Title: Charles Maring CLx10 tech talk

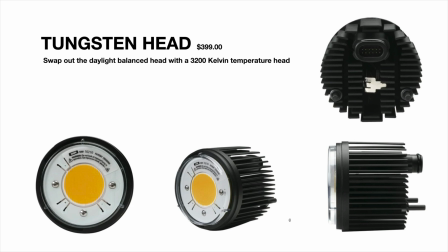(3:32)
but a nice little option and you can also that takes this to 3200
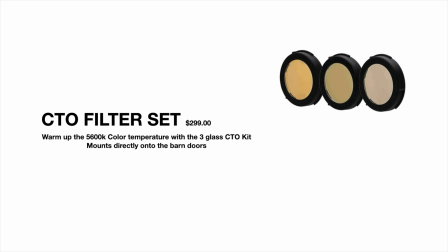(3:36)
Kelvin temperature and then there are CTO filter sets if you just want to warm it incrementally from 5600 as well that is certainly an option just mounting it on the front here so let's dive into some of the light shaping tools this is the bag that everything comes in it has a nice little shoulder bag there and then inside there's lots of tools which we'll go over many of them now as we talk about photography now in my studio I have a lot of paintings much like you see here we will
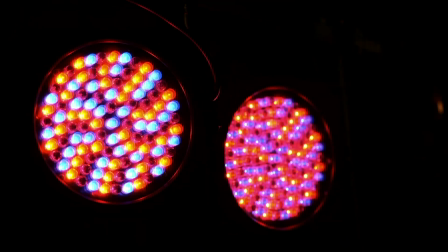(4:08)
light the paintings utilizing DJ lighting let me give you a glimpse of that and that DJ lighting is just forever kind of in cycle changing colors
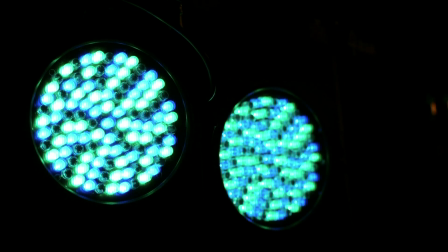(4:17)
in our studio and lighting the paintings or the walls in creative ways it's just a way to add some ambiance to our space have it more theatrical inside and if you see the painting behind me you can see it's doing the same thing just kind of shifting colors on the paintings themselves so we have two light sources and all the photographs I'm about to share with you one being the CLX 10 as our key light or main light and then the LED DJ lighting just kind of adding some glow and warmth to things as well let's give you a glimpse now our first set
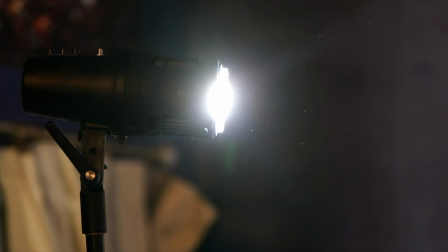(4:49)
up here because I want to go through what is possible with this this is just using the built-in kind of reflector the wide flood that comes with
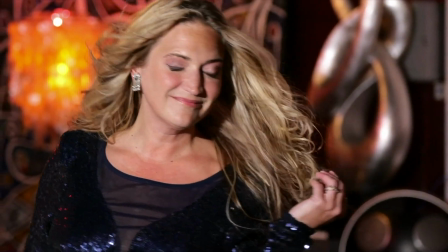(4:58)
it and as you can see I've got it up about a 45 degree angle up high to the left of my wife and as she moves in video here
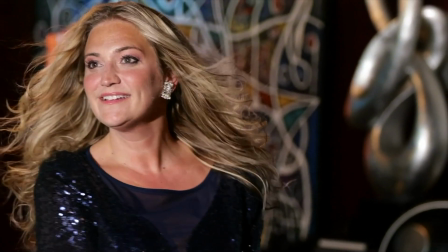(5:06)
you can see flicker free I'm at 60 frames per second but I love how you can balance incandescent lights in the distance lamps or
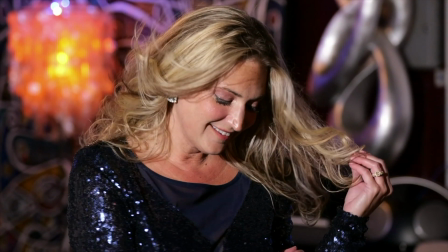(5:15)
at DJ light that's glowing and look at that skin tone perfect for video that's just setting my camera at 5600 and
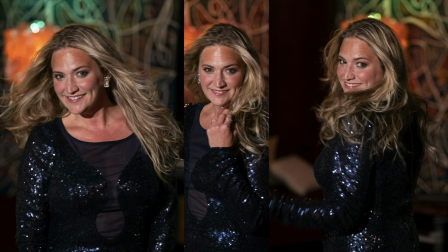(5:23)
letting it go and then just a couple of stills here yes you can shoot stills you could also pull frames from the video, which is a lot of times what we'll do these days. Working at 60p on my Lumix S1, you know, we've got enough information there and enough shutter speed, if you will, to kind of stop the action and pull stills as long as the subject isn't moving incredibly fast. Of course, we could always ramp up our shutter speed as well. There's another way I'll use just the straight up beam as well,
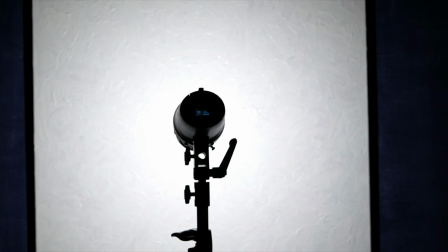(5:53)
a couple different ways. and one of those is I have just this white canvas in my studio that
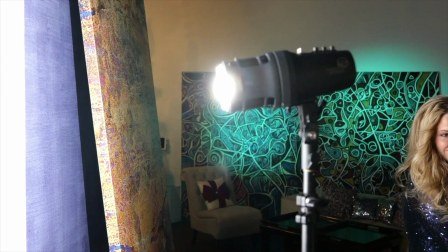(5:59)
I've painted with white acrylic and a lot of times I'll use this just bouncing it off of that and it becomes my key
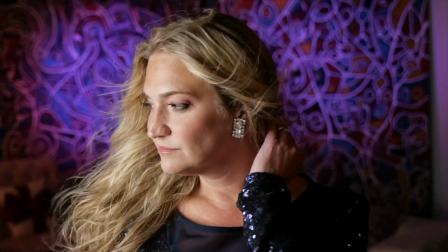(6:06)
light the bounced light so thinking more like a filmmaker would and look at the wraparound lighting that you get with this it's very soft very portrait like
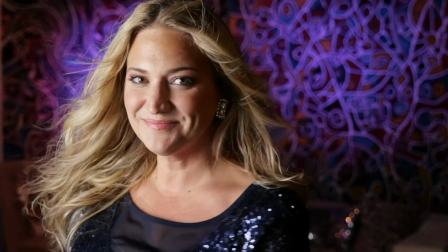(6:14)
pleasing to the eye so whether I'm doing video or whether I'm doing stills a lot of times bouncing this off of a white wall or a
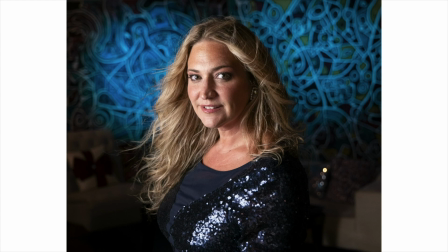(6:23)
white scenario works out really well and look at some of these stills again just one light source just the CLX 10 bounced off of that white canvas
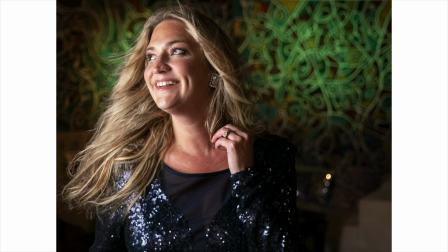(6:33)
of course our lighting in the distance just kind of changing colors and shifting
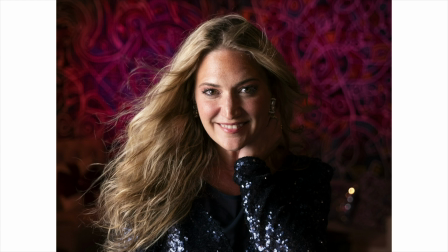(6:39)
and it just gives a really pleasing soft kind of light when working that way I want to mention another way that I'll use it now this is so powerful that you can set it outside on a day like today and if you don't have Sun outside aim it through the windows and you really get a beautiful it feels like sunlight pouring through the windows like an HMI would do because at 10,000 lumens it can give that effect in our studio though I happen to have a wall and I'll give you a glimpse of that here that it's a door that leads to an
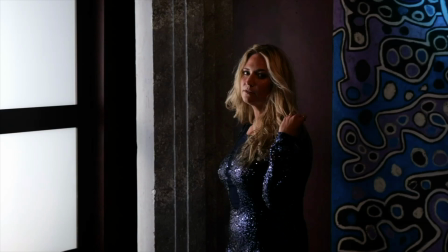(7:15)
office out of our studio our viewing room and that door is a sliding door that has
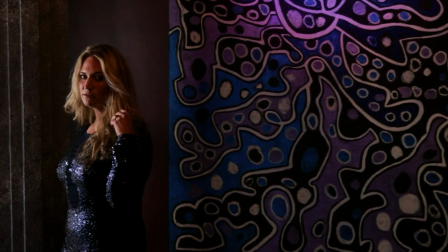(7:21)
just frosted glass on it so I'll put this inside of our little office there and aim it through the door
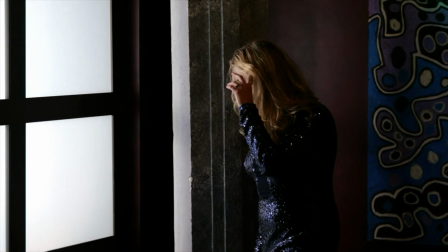(7:29)
and then that becomes the door becomes my main light or my key light for my subject and so it gives a really pretty lighting kind of moody sometimes if the